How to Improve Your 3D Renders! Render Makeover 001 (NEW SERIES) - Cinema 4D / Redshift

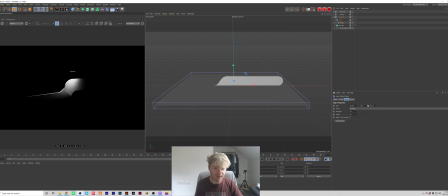245s
So we've got our bend, and I'm going to press fit to parent and just increase that size, the Y size, and just put the strength for this to 90 degrees and scale it down, and then also rotate it like so.
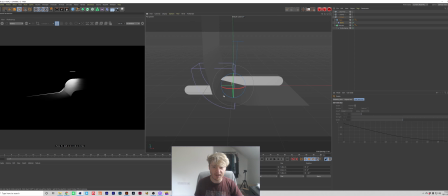261s
So now we've got this bent backdrop, and I'm just going to rotate the bend like this.
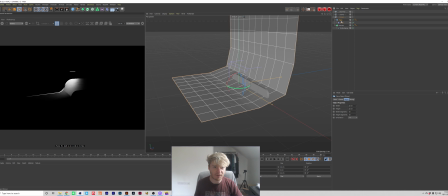268s
And at the moment it's not so smooth, so what we need to do is just increase the height segments on our plane and just move this bend back a bit, and also just increase the Y, so now it's a bit of a smoother bend.
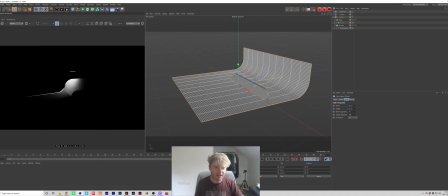283s
Then we can scale it down pressing T, and let's just increase the height on our plane and the width as well.
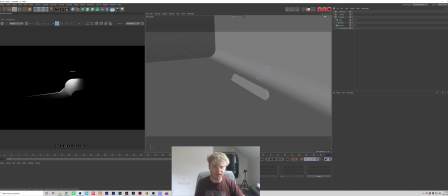290s
So now we've got this nice curved backdrop. I can probably scale up the bend a little bit just so it's a bit more smooth. And this is just going to give us a nice smooth
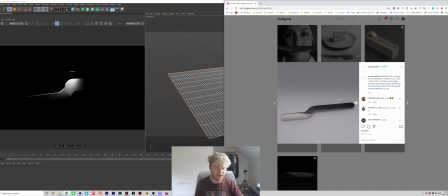302s
plane, like we can see here. It hasn't got any harsh shadows. It kind of just fades out nicely, which is going to be the basic kind of setup for this scene.
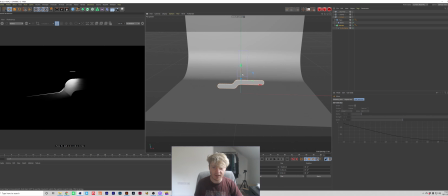311s
So I'm going to get this knife into place. So maybe just rotate it 90 degrees and let's just lay this flat on the ground.
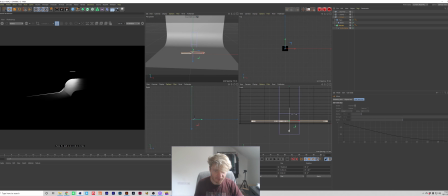320s
So I'm going to come into my front view and just drop this down here. Cool.
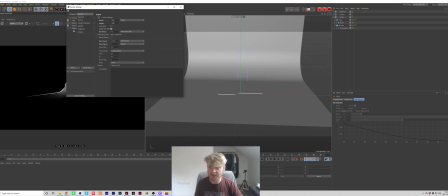327s
I'm just going to set this up. So we're in Redshift. I've got everything. I think everything's good.
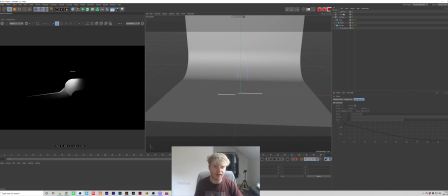333s
Yeah, all looks good to me. Let's set up a camera. So I'm just going to go standard Redshift camera.
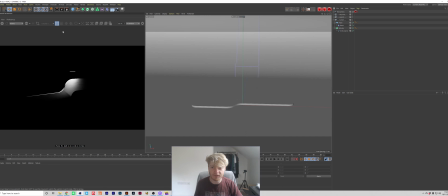340s
And we're going to change this to a portrait lens. And I'm actually just going to make this square just for Instagram's sake.
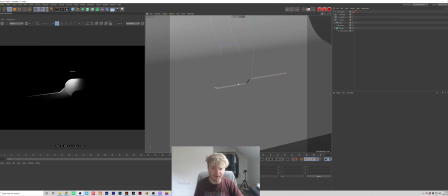350s
1080 by 1080, cool. And let's set this up. So let's give it a nice kind of like 3/4 angle like this.
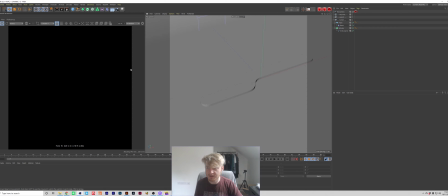357s
And if I just press play, we're not going to be able to tell too much.
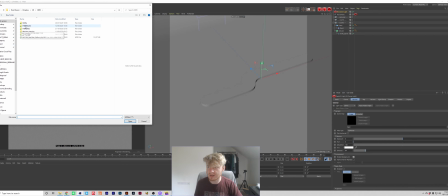362s
But if I just drop in a dome light and let's go for a really basic studio light, which I'm using from HDRI Haven.
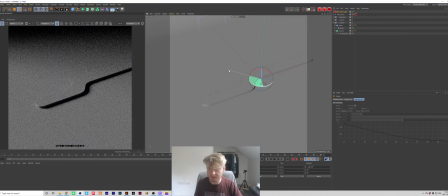370s
Take the saturation out and let's just rotate this and see what we can get. So something like this is pretty cool.
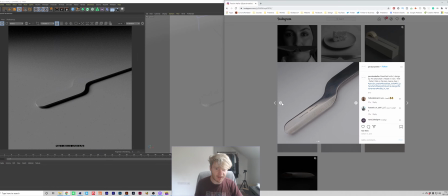377s
I'm just going to keep checking back to the original reference they sent. I'm not completely trying to replicate this, but I'm just trying to pick up on the key properties of this, so like the texture and the reflections.
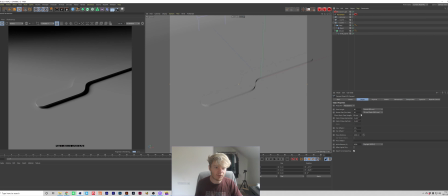389s
I think this angle is quite nice, so maybe we can zoom in our camera a bit more, maybe use a tele lens, which is going to give us that kind of more graphical look,
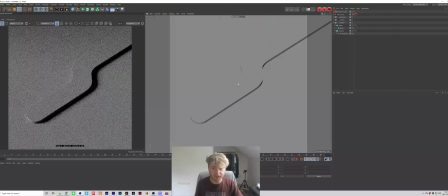398s
something like this. And yeah, this looks pretty cool. So we've got a really basic lighting setup. You can already see how we're starting to catch the light on the edges of this knife because we've put that bevel on, and maybe we can just increase that a tiny bit, maybe to like
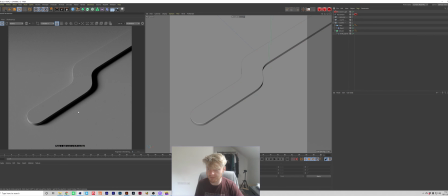417s
0.03, and that's just going to make that more prominent, and that looks really nice.
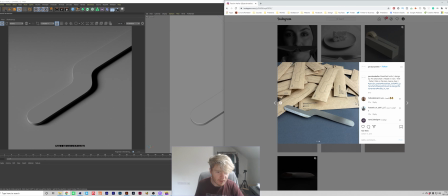422s
So I don't know, I think that the knife tapers at the edges.
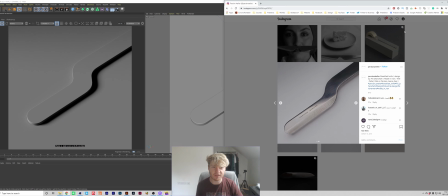426s
I'm not really concerned about getting that perfect at the moment because that's something that you could go in and tweak afterwards.
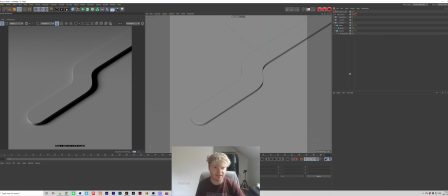433s
I really want to focus on the lighting and the texturing in this case. So let's get the texturing onto this.
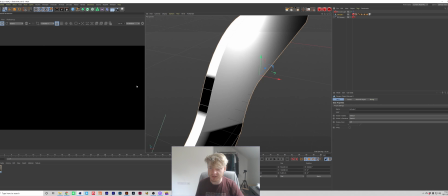440s
So I believe he used this brushed steel texture, which at the moment isn't looking too great.
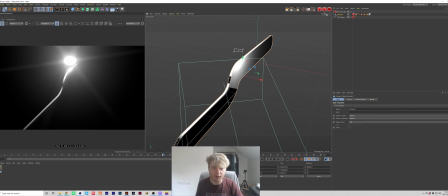447s
The reason for this,
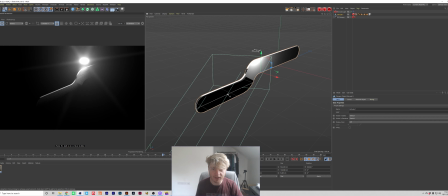450s
if I was to focus on the project file he sent me in particular, is that he's got a tiny area light lighting the scene. Now, if we were to actually light this scene in real life, they would either have it in kind of like a studio setup where they had big soft boxes around the object,
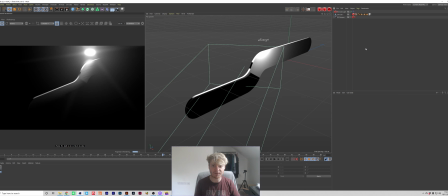466s
or they would just set it up inside a house using natural light to light this.
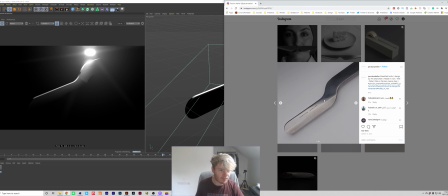472s
In this situation, I don't know, I think this might be like an actual photograph which they've just kind of put on a simple backdrop.
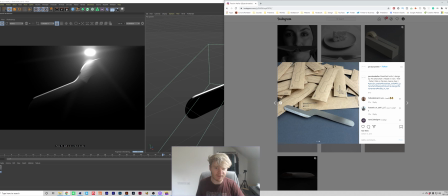479s
There's nothing really too fancy going on here, but you can see in this image they've just placed it near a window near some natural light.